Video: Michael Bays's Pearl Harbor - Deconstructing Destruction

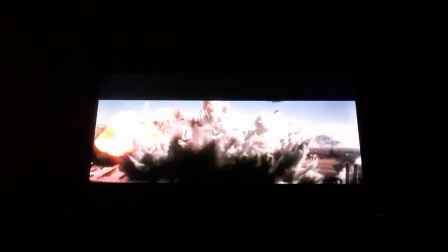(20:40)
So, Eric, you're unemployed right now, I understand. Yeah, hard for me to get work after this. Yeah. Because we're not going to be working together. Definitely not. How much do I owe you? One thing about ILM, I must say, they have a lot of funny people, and you need that on a movie of this size. It's too bad they were all busy. Anyway, thank you, and I hope some of that was informative. I wouldn't know. Did you? Yeah. All right. Okay, we can work together again.
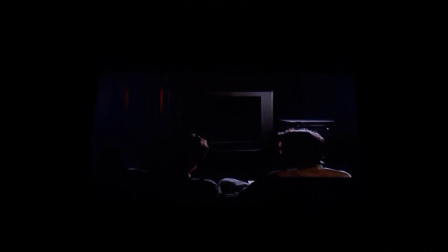(21:14)
Okay. I'm sure we can. We can work something out. Okay. But you really are a pain in the ass. Director and visual effect. ILM's work consisted primarily of the battle sequence and additional sequences, the battle over Britain and so forth. If you string all the shots that we did together, it was probably about 15 to 20 minutes. And between 200 and 300 effect shots were done here.
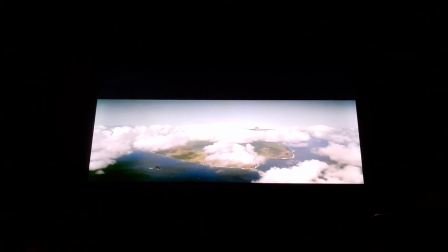(21:44)
Well, what made the work so challenging on Pearl Harbor was that we had the bar of realism
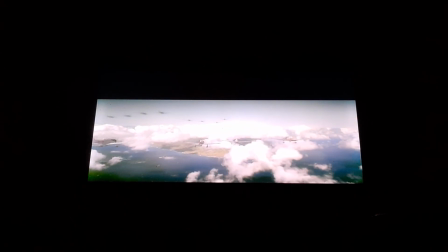(21:50)
right there for everyone to see in the live action footage, and our visual effects work had to blend seamlessly in with that. In many cases on screen, we have our computer graphics, planes and ships right next to real ones that are photographed, so there was no margin for us to cut corners. Our work had to look completely real.
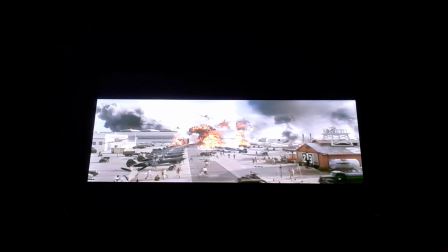(22:10)
And as I've talked to people who've seen the work, it's surprising how many of them don't realize how much of the movie, especially the attack sequence, was visual effects sequences and were things that were absolutely impossible to film that we put in using visual effects later. That's my second. One of the most difficult sequences for us in the movie was the bombing of the Arizona. Michael Bay, from the very beginning, had a specific idea in his mind,
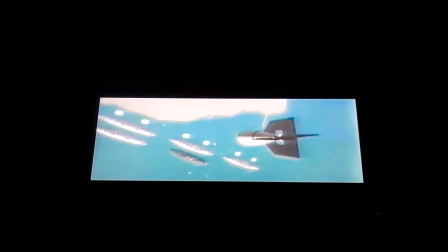(22:40)
and this animatic right here shows the idea of following the bomb from the airplane that dropped it all the way down to the Arizona.
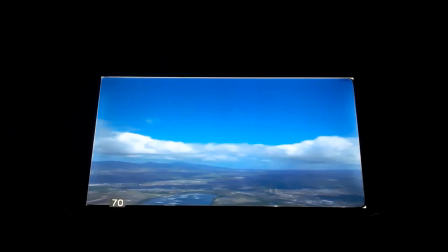(22:48)
So with this animatic in mind, we set about figuring out how do we create this so that it looks like it's photographically real. First thing we did is we took a helicopter and we went to Pearl Harbor and filmed from the air what does Pearl Harbor look like today.
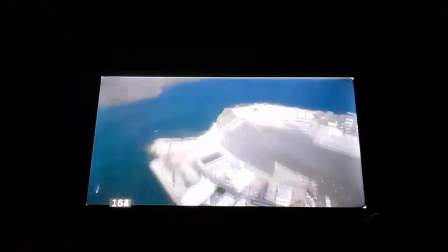(23:02)
Using this footage here as a basis to begin our work,
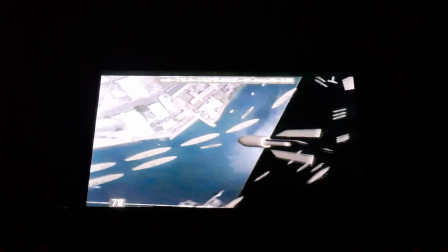(23:06)
we realized that the only way we could create the scene was to take stills from the live action, paint out everything that looks modern,
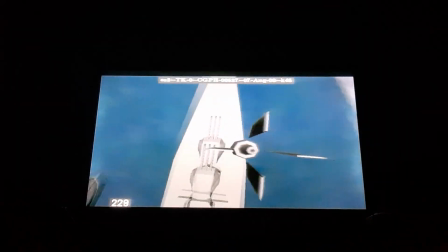(23:13)
and then create an environment in the computer where we'd see the background from Pearl Harbor,
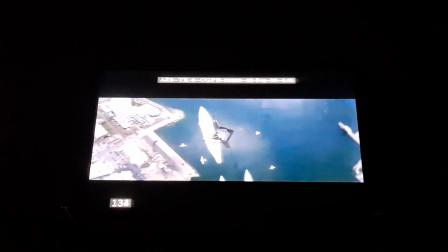(23:18)
but the foreground, all the airplanes, all the ships would be rendered in the computer, and in the final shot,
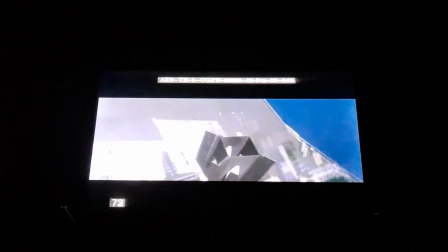(23:25)
this would hopefully all look like it happened in the same place. Little by little, we began perfecting the animation and the choreography of the shot,
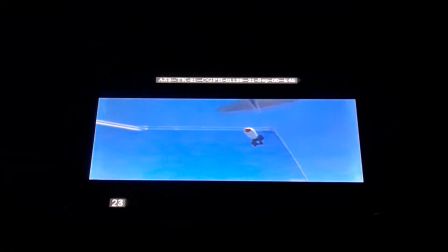(23:32)
working with Michael to bring the essence of his initial animatic to the screen, but to make it feel like it might be photographed from a real cameraman.
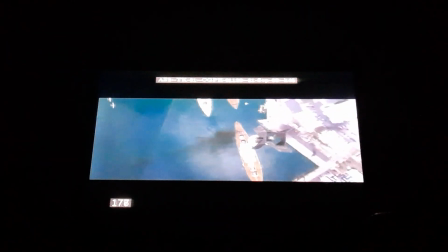(23:40)
And what that meant was figuring out, well, what is a cameraman? Is he in a parachute? Is he falling? Is he actually in another airplane? And finally, we came up with this look here, in which the cameraman has basically been tossed out of an airplane with his camera.
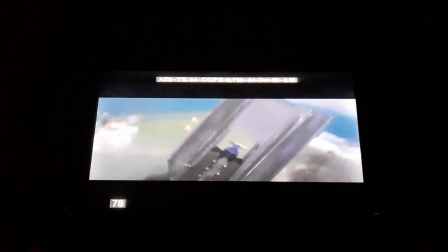(23:55)
He's falling with the bomb, although the bomb's falling faster, and it keeps the shot dynamic all the way through to the end.
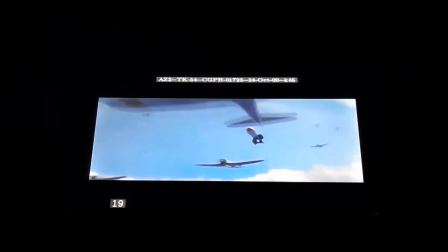(24:02)
You can see from each successive iteration that the details are being enhanced, such details as the dirt and oil on the bomb,
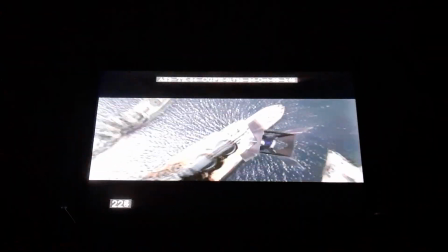(24:10)
the smoke that's in the air, the look of the ship, the look of the ocean texture are all being refined step by step as the shot is approaching completion.
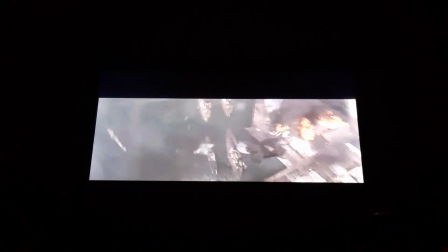(24:19)
Here in the final composite, you can see that we've filled in the background completely.
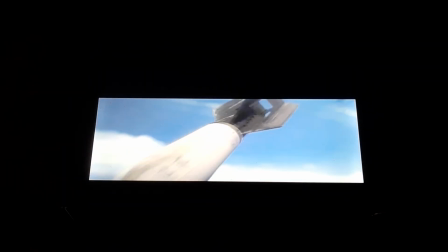(24:24)
We've got smoke clouds in the air that we're diving through with our camera. The ocean is complete with torpedo blasts and explosions.
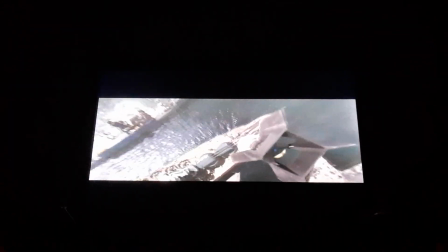(24:31)
The deck of the ship is now complete, and there are running sailors on the Arizona as the bomb plummets towards the deck. The wide shot of the Arizona blowing up, I suggested to Michael that we might want to have a different angle where we see the people on the ship's deck as the bomb is starting to blow up.
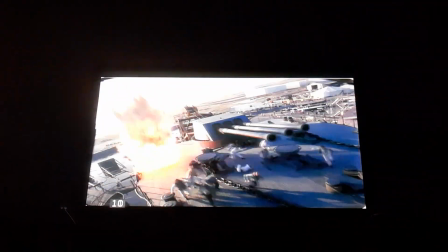(24:51)
He liked the idea, and so we filmed this piece of action in the Mexico. Unfortunately, I felt that the ship, because this is a real ship,
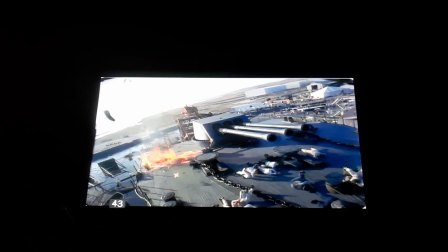(24:58)
wasn't doing anything that was as dynamic as what we would create with our computer graphics ship for the wide shot.
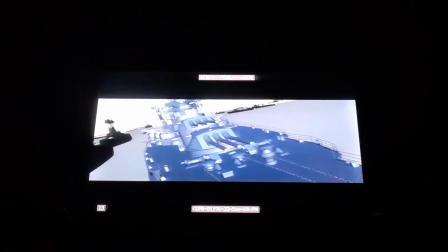(25:05)
So I suggested to Michael, why don't we take that same piece of animation of the ship, let's put our camera very close to it, and we'll synthetically create this view.
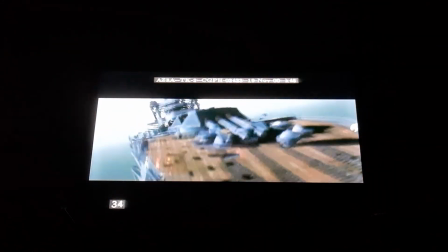(25:15)
He liked the idea, but it was very difficult to consider the idea of putting a computer-generated ship this close to camera. It took a lot of work in perfecting the look of the surfaces, the animation.
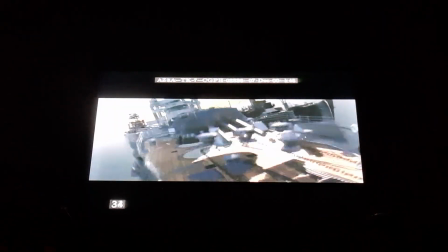(25:27)
What does something of this size do when it blows up? Do the boards shatter? Do they break in big cracks?
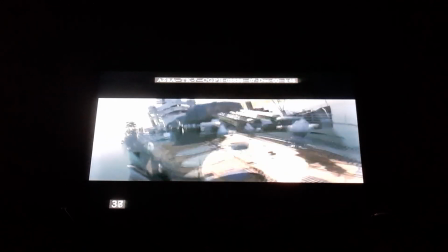(25:33)
We tried lots of different variations to come up with something that was both visually interesting and semi-plausible.
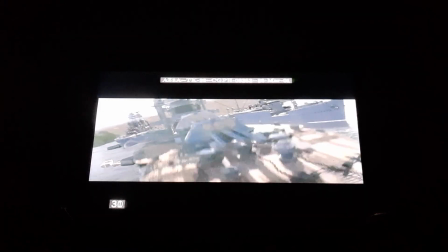(25:40)
Eventually we came up with this kind of an approach where the ship just literally bulges and it launches the chains and so forth into the air. The next step was to populate the scene.
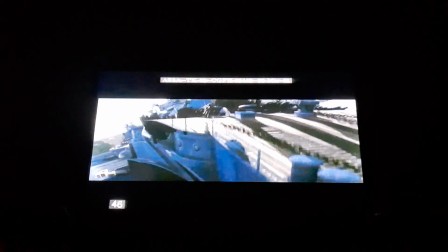(25:51)
So here you can see we've got some computer graphics people running away from camera, but I wanted to get real people in the foreground because I felt that that was important, that we get the sense that they are, in fact, real humans on this deck as this event is happening. So we got some stunt people, dressed them up, and filmed them on some green screens, and took those elements, reduced them down, and stuck them on the ship.
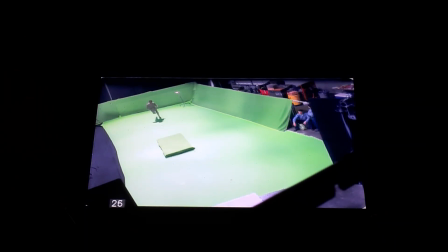(26:11)
That one's me. You can see I got the pad to fall down.
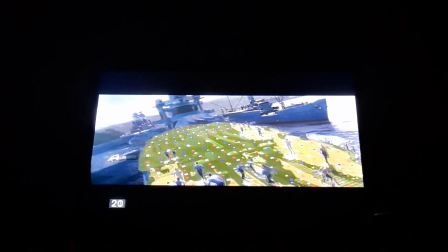(26:14)
The ship was then covered with dots so that the compositing people could see exactly how to track the green screen actors onto the scene,
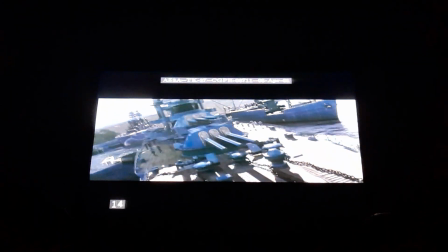(26:22)
and then they were placed into the shot. One final piece of dynamic simulation was required so that the chains and so forth could move appropriately as the ship was buckling, and then all these things are put into the shot, and this is the scene as it appeared in the movie. For the wide shot of the Arizona blowing up,
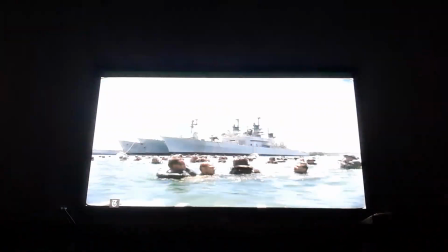(26:41)
I wanted to begin with a live-action piece of film where we could see actual sailors in the water, which would help give the shot's scale,
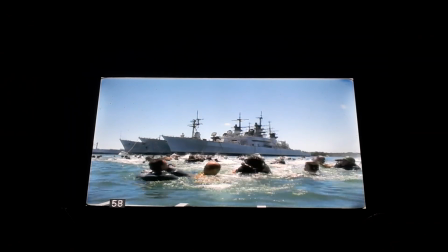(26:48)
as well as have something other than computer graphics images to look at.
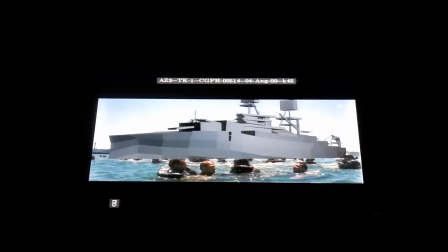(26:52)
So we filmed these sailors in the water in Hawaii reacting to a big explosion in the distance.
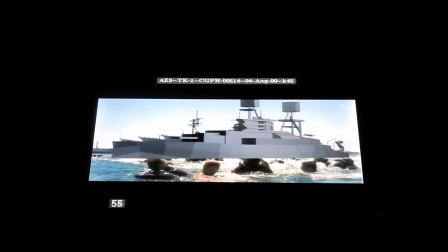(26:58)
We then started to research what would a ship blowing up of this size look like.
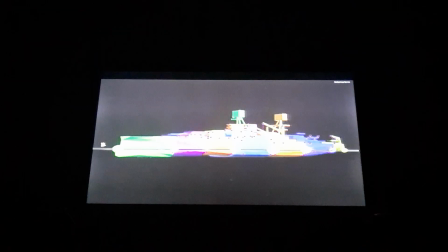(27:03)
Now, Michael Bay had a specific image in his mind that he had seen of a test in which an Australian ship was actually torpedoed and it blew up,
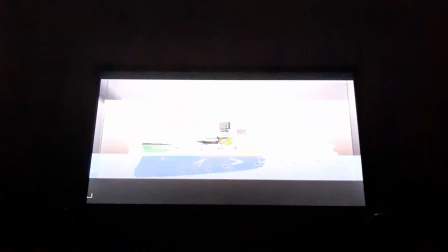(27:11)
and it leapt up out of the water. And while the Arizona didn't do that on the day,
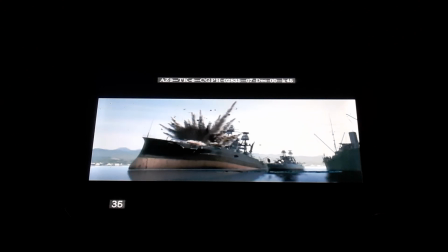(27:16)
it was visually a more exciting and dramatic event. So we decided to try and incorporate that into our animation.
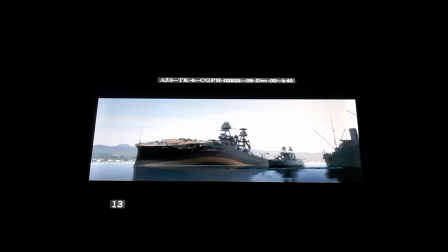(27:23)
So you can see various tests of explosions, of bending the ship,
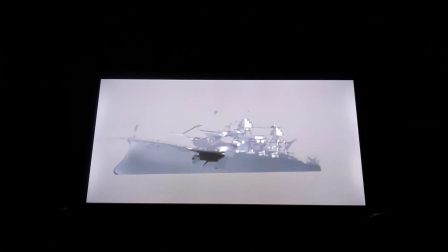(27:27)
of the pyro, of the smoke, and so forth being tested.
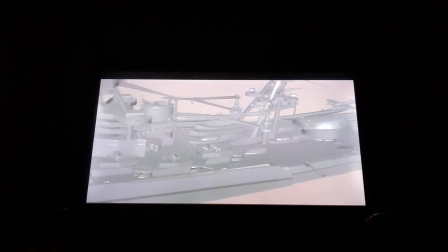(27:33)
Unfortunately for me, around this time we realized that there couldn't be anybody in the water because editorially this shot was now happening at the beginning of the sequence before people had been thrown into the water.
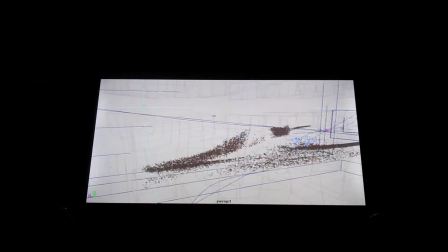(27:43)
So we were forced into the worst possible situation, a fully synthetic shot on screen.
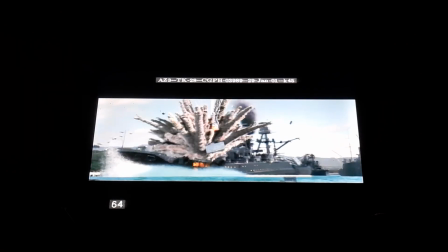(27:49)
All computer graphics, no live action, so it had to look real. These are various tests in terms of developing the look of not only the explosion, but the splashes,
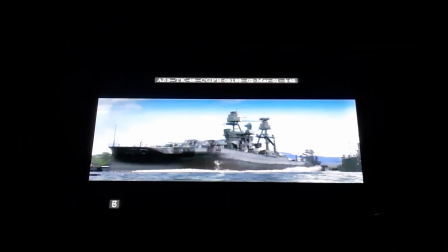(27:59)
the hanging mist in the air after the explosion happens, the disturbance of the water. All these things that we're all very familiar with have to look real.
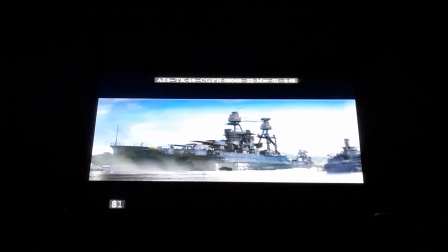(28:08)
You can also see that we've also had to animate the things on the ship, the lifeboats, the various pieces of the ship, all as they're being knocked about by the explosion, as well as here we've got a concussive wave,
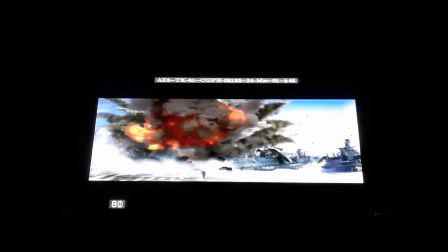(28:22)
shock wave coming off of the explosion, disrupting the water. And here's the final shot as it appeared in the movie. You can see that it's got computer graphic sailors on the deck being thrown about,
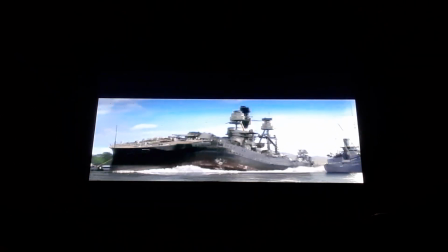(28:34)
computer-generated smoke, fire, water effects, and so forth, all there on the screen. One of the next shots you see in the movie is where a tower from one ship falls over onto another ship. This is the animatic that Michael Bay gave us early in the show.